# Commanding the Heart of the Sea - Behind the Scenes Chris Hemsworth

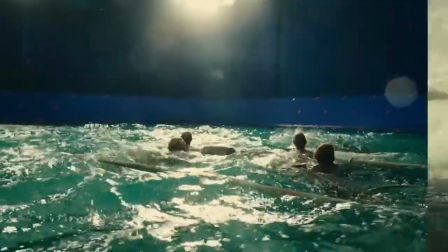531s
And the challenge is to integrate that character within the story and within the universe that everyone else exists.
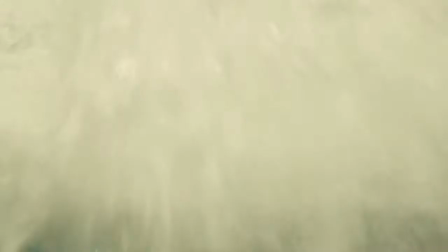538s
Particularly challenging, I think, with a creature of such power and of such size,
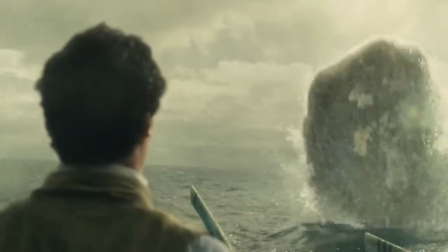545s
and who has a pivotal role in the film.
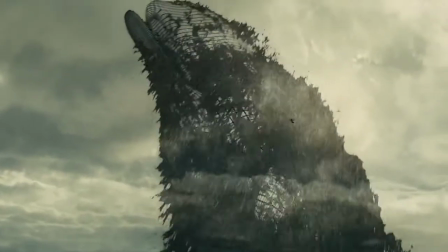548s
You know, we need to walk the line of, it needs to be exciting, it needs to keep you on the edge of your seat, but we don't want to create a monster.
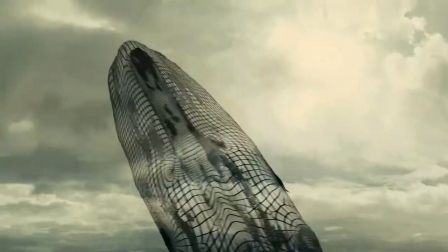557s
So we need to push that envelope without going over the edge. When we go to La Gomera, we're going to be shooting a lot of this stuff at sea for real.
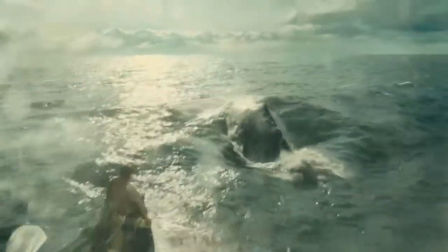569s
So we'll put the whales in, some of the close-up work we'll do on blue screen, because then we can get the right performances from the actors,
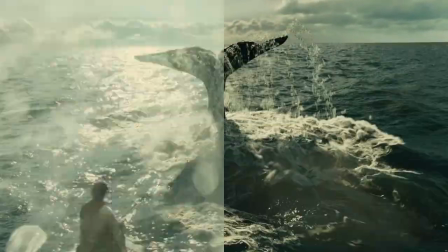576s
and we'll sort of tie those elements together so that hopefully the audience will enjoy going on this journey. I felt like, yes, we need to deliver great action, and it needs to be exciting and fun to watch, and I think the movie is all of those things.
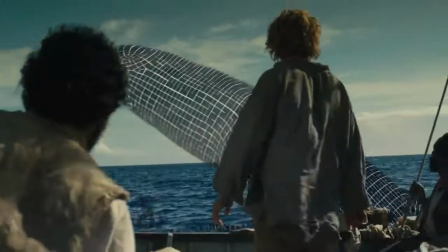594s
But I also wanted the way the visual effects side coexists with what we would get in camera to create a very
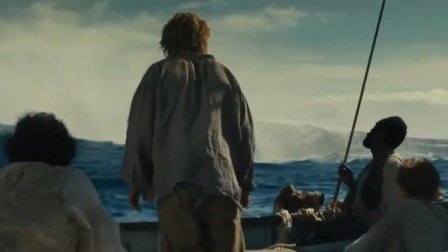601s
personal experience where you lose yourself in the story and come away with a little sense of what it might have been like to be there.